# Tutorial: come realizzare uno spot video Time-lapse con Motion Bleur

anche oggi vi porto sul set con me. Faremo qualcosa di particolare nelle riprese, qualcosa che di solito non si fa. Usciremo dalle regole per ottenere un risultato interessante da applicare in certi contesti. Vedremo comunque insieme tutto il processo lavorativo sul set per la realizzazione di uno spot di uno spremiagrumi a cui applicheremo questa tecnica. Ciao ragazzi, io sono Paolo Sabatini, fotografo e videomaker di professione. Realizzo principalmente spot pubblicitari che sono la mia specializzazione e la mia grande passione. Oggi realizzeremo delle riprese accelerate, un timelapse con un motion blur molto accentuato,
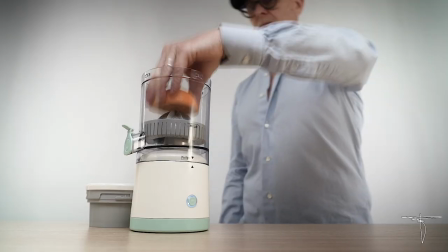[0:42]
tanto da creare una scia a tutto ciò che è in movimento, lasciando però perfettamente a fuoco e nitido tutto il resto. Ma questo lo vedremo in seguito più avanti. Ora iniziamo e montiamo il set. Andiamo!
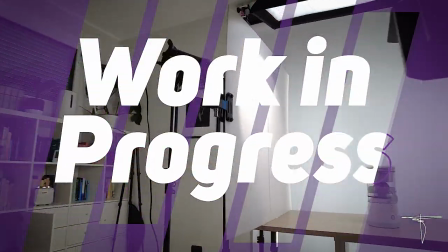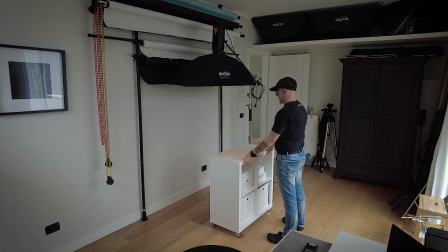[1:02]
Incomincio a montare tutto il necessario, posizionando in modo veloce le luci con lo schema adatto al nostro shooting.
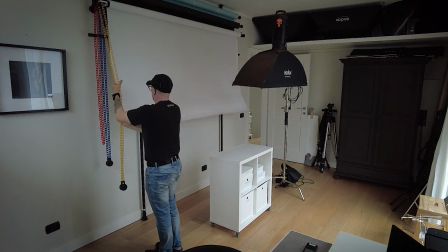[1:08]
Non preoccupiamoci per ora di impostare tutto con precisione, perché lo faremo in seguito.
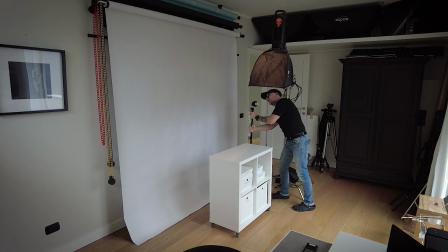[1:15]
Utilizziamo un fondale bianco, in quanto il progetto dello storyboard prevede un ambiente leggero,
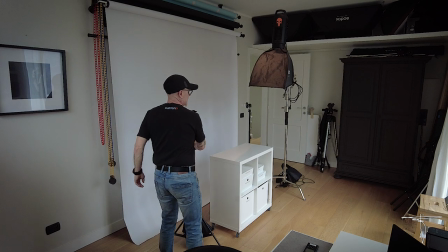[1:19]
luminoso e semplice e le luci assolutamente bianche calibrate a 5600 gradi Kelvin.
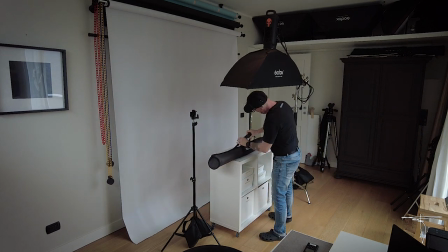[1:25]
Posiziono come da mia abitudine la main light dall'alto, a piena potenza, e il softbox senza griglia,
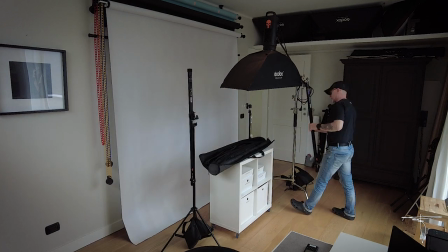[1:31]
illuminazione dedicata per lo sfondo e le luci laterali un po' arretrate per illuminare il soggetto.
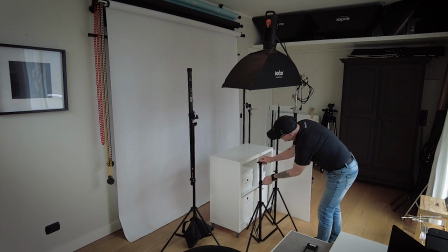[1:37]
Su questo set utilizzeremo un po' meno di 400 watt,
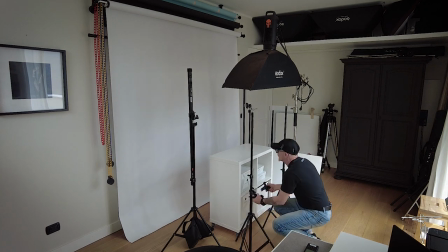[1:41]
sopra montata su uno strip 30x120 ci sarà una torcia da 150 watt a piena potenza,
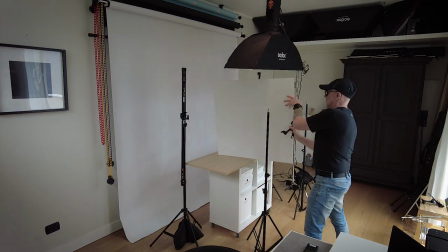[1:47]
sul fondo invece due tubi Nanlight 30X con una potenza di 70 watt ciascuno.
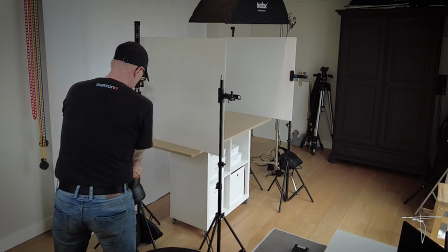[1:54]
Ai lati invece metteremo due torce da 60 watt con parabola sparata sui pannelli diffusori.
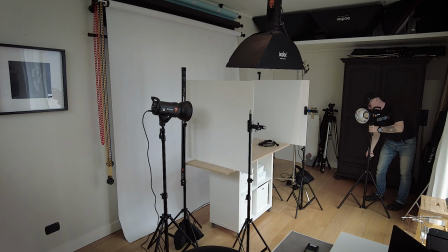[2:00]
In alternativa potrei utilizzare dei softbox, ma in questo modo, come vi ho già raccontato in altri video,
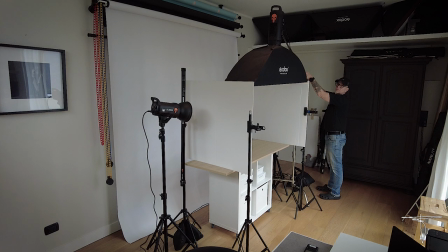[2:06]
ho la possibilità di variare e gestire la luce in modo più preciso.
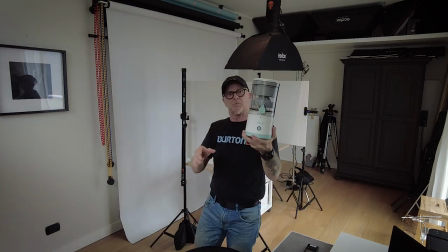[2:12]
Questo è il soggetto che andremo a riprendere per fare lo spot.
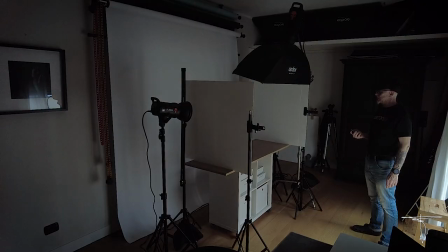[2:16]
Bene, ora chiudiamo tutto in modo che le luci esterne non interferiscano sul set.
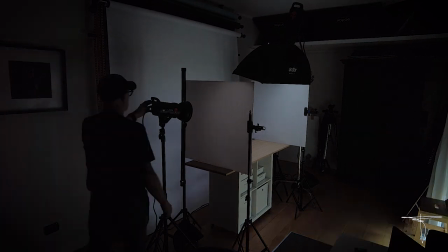[2:22]
Accendiamo le luci e incominciamo a regolare la posizione e l'intensità.
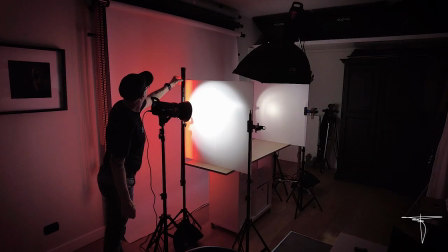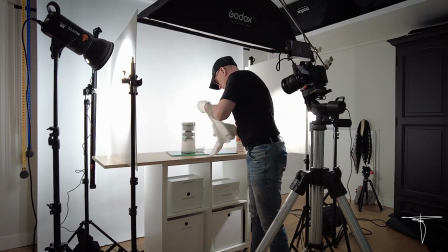[2:32]
Ora che abbiamo finito di preparare il set e messo a posto le luci un po' meglio,
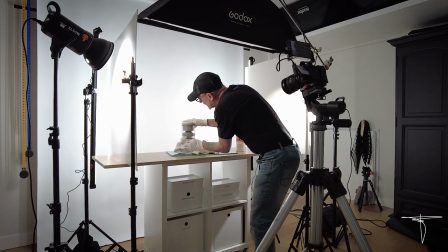[2:36]
iniziamo a posizionare e pulire i nostri oggetti sul set in modo da incominciare a impostare la prima inquadratura.
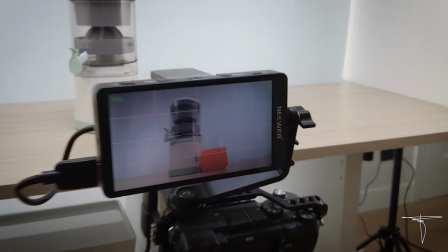[2:45]
È arrivato il momento di regolare l'illuminazione in modo preciso e ottenere l'esposizione perfetta.
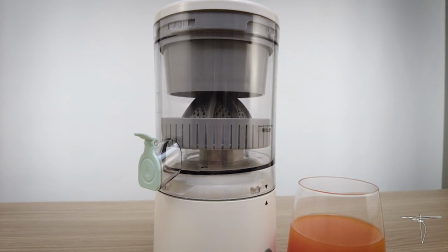[2:51]
Ecco come lavorano le luci laterali con l'utilizzo dei pannelli diffusori.
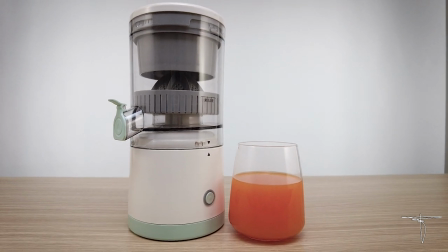[2:56]
Decentrando le torce si creano delle sfumature di luce e non vedrete la forma del softbox riflesso.
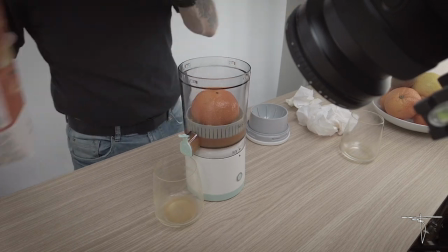[3:03]
Incomincio a fare delle prove con lo spremiagrumi per capirne il funzionamento e i tempi necessari per le riprese.
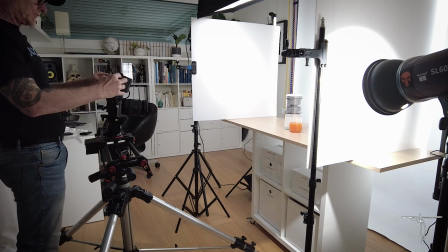[3:14]
Qui c'è poco da dire, preparo la composizione del set, per cui adesso guardate queste immagini e ci vediamo tra un attimo.
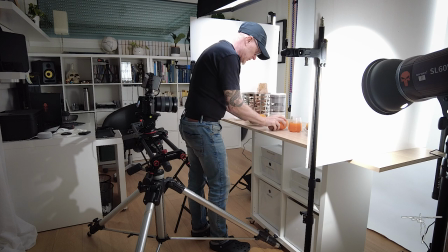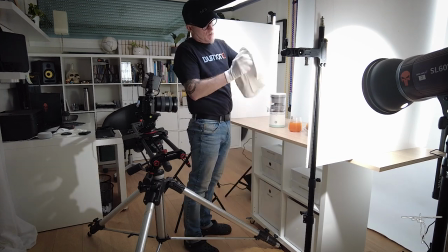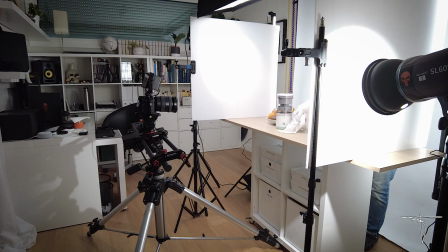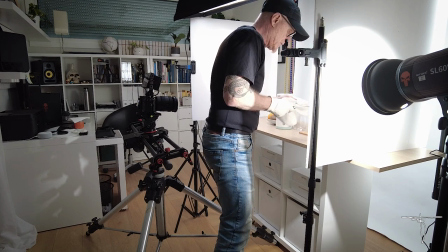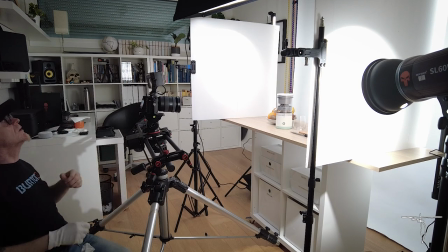[3:53]
Ho quasi finito di impostare il set,
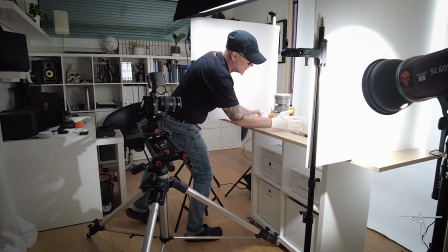[3:55]
di preparare tutto e tra un attimo incominceremo a mettere a posto la fotocamera per creare quell'effetto scia.